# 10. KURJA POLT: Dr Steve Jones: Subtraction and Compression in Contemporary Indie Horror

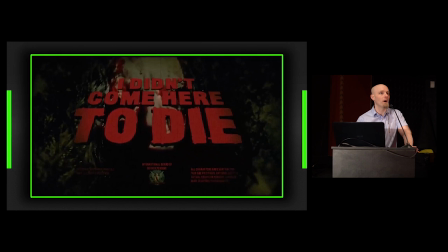12:28 So I didn't come here to die begins with this sheriff being chased through the woods by what seems to be a ghostly figure with a bloodied face and no eyes. And we can tell we're supposed to relate this to an earlier period of horror filmmaking because this title card,
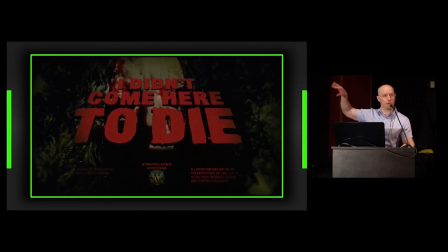12:43 which is one of the only places in the film we get this all grindhouse aesthetic with this run-down look, which is evocative of films from the 1970s or early 1980s. As the film progresses forward, it anchors this meaning for us, even though at this stage We've got no context for this particular sequence.
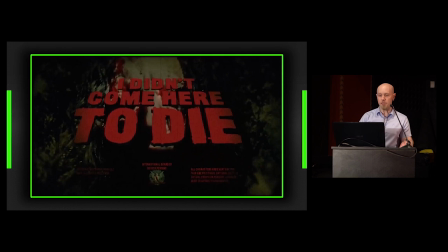13:02 We then move into the film properly where we see the teenagers who go to build the summer camp.
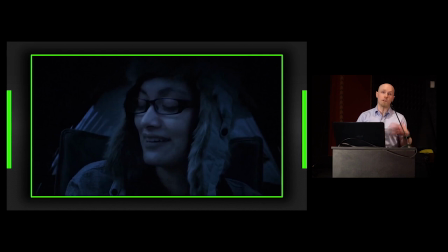13:07 When the teenagers arrive to build their summer camp, this is one of the first ways they talk about the area that they're located in.
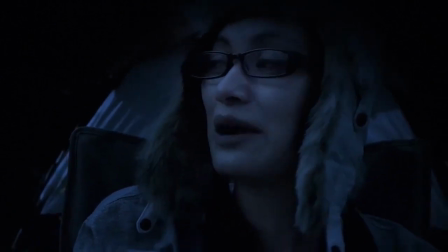13:14 Oh, but why way out here?
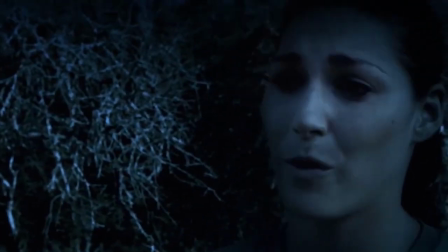13:17 This land was donated to volunteers in America generating goodwill by a family of a young girl who was murdered last year.
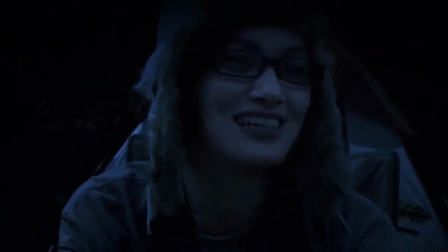13:25 Murdered? Well, maybe she roams these at Barry Woods seeking revenge, like a decrepit rotting zombie lusting for brains.
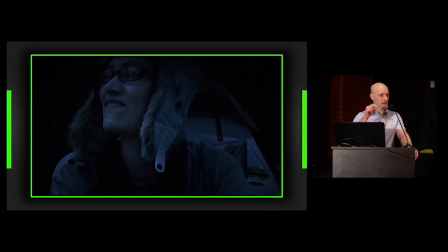13:35 Pretty good idea for a horror movie, if you ask me.
So we're already beginning to make the connections between the images we saw in the opening credits and what might happen within the film based on these generic expectations that we see teenagers going out into the woods. We've already got the setup of what looked maybe like the ghost of a girl who might roam the woods and attack people.
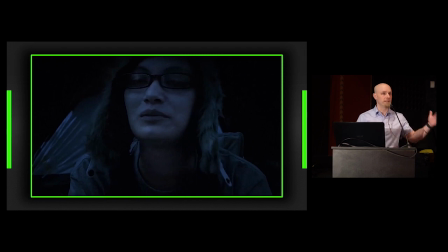13:55 but also because of the way the generic conventions have been set up prior to what's necessarily engaging with, I didn't come here to die. This tradition of having teenagers sat around a campfire talking about what happened previously in the same area is something we see repeated in all of these previous summer camp horror films.
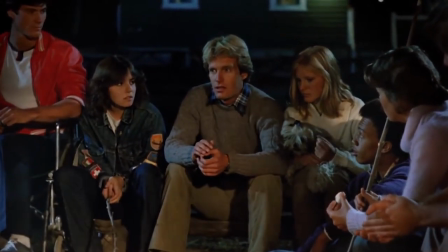14:13 Here's one example from Friday the 13th, part two.
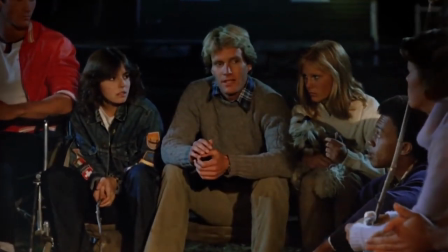14:18 Legend has it that Jason saw his mother beheaded that night and then he took his revenge.
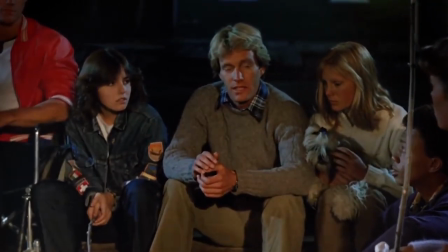14:26 a revenge that he'll continue to seek if anyone ever enters his wilderness again.
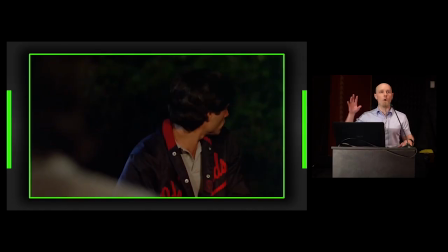14:34 Now I find these sequences really interesting, but not because they set up what is likely to happen in the future of the plot based on what happened previously in the area. It's like a kind of reverse prophecy, which is, that's the part where I become interested, because I'm interested in time.
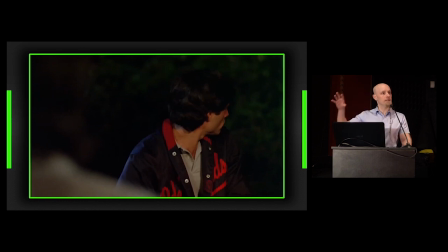14:48 But nevertheless, we can see that we're expecting now to see these teenagers being picked off one by one by this ghostly entity because of the generic set-up and the generic expectations that we've been built up before we enter into interaction with this film.
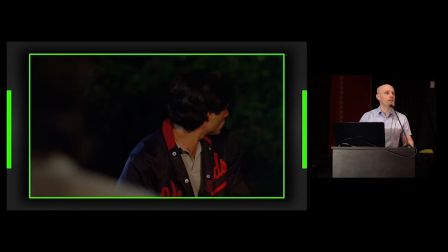15:03 However, that isn't what happens in I Didn't Come Here to Die. In fact, there is no ghostly, malevolent entity in I Didn't Come Here to Die. We didn't get any context for it originally. Eventually, we find out what happened in the opening sequence because it's a flash-forward to the very end of the story.
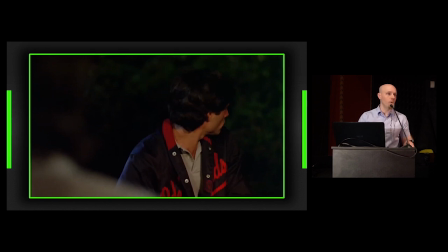15:21 Just after they hear the campfire tale in I Didn't Come Here to Die, we get the first sense of what this film's modus operandi is.
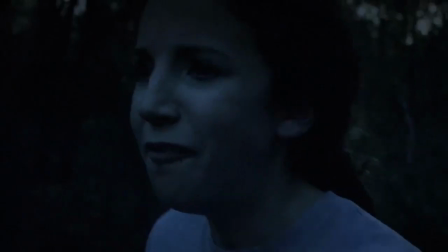15:30 And that's when this happened.
Fucking morons! All of you!
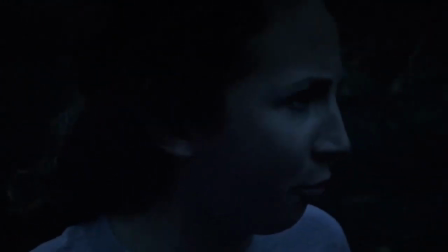15:35 I know way deep down inside that I have a great ass, and I'm gonna go tell Sophia that you guys...
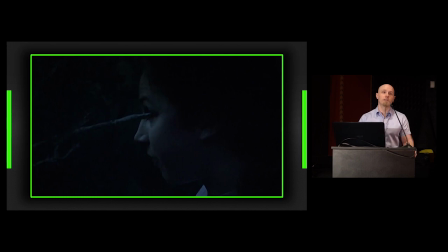15:41 So in case you can't see, because it's quite dark, one of the camp counselors turns around very sharply and impales her eye on a branch. And this is the film's modus operandi. We remove the malevolent entity from the equation, which seems absurd because that should be the source of horror in this kind of film.
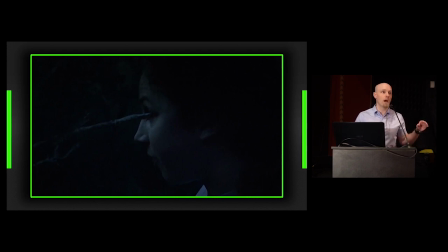15:58 And because we've removed that, the teenagers still go out to the woods and die one by one, but they do so through their own incompetence or because they kill each other. They come to fill the generic void that's been left by removing this seemingly essential ingredient. As it turns out, and we only find out this in the very final shot of the film,
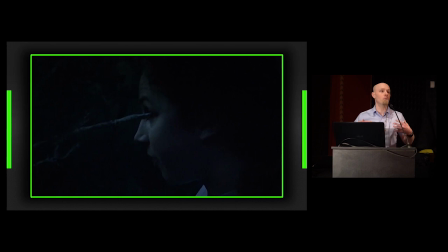16:18 where Miranda, she's taken to hospital, then she returns in a white gown and does exactly the same thing in the final shot of the film, turns around too sharply and loses her other eye.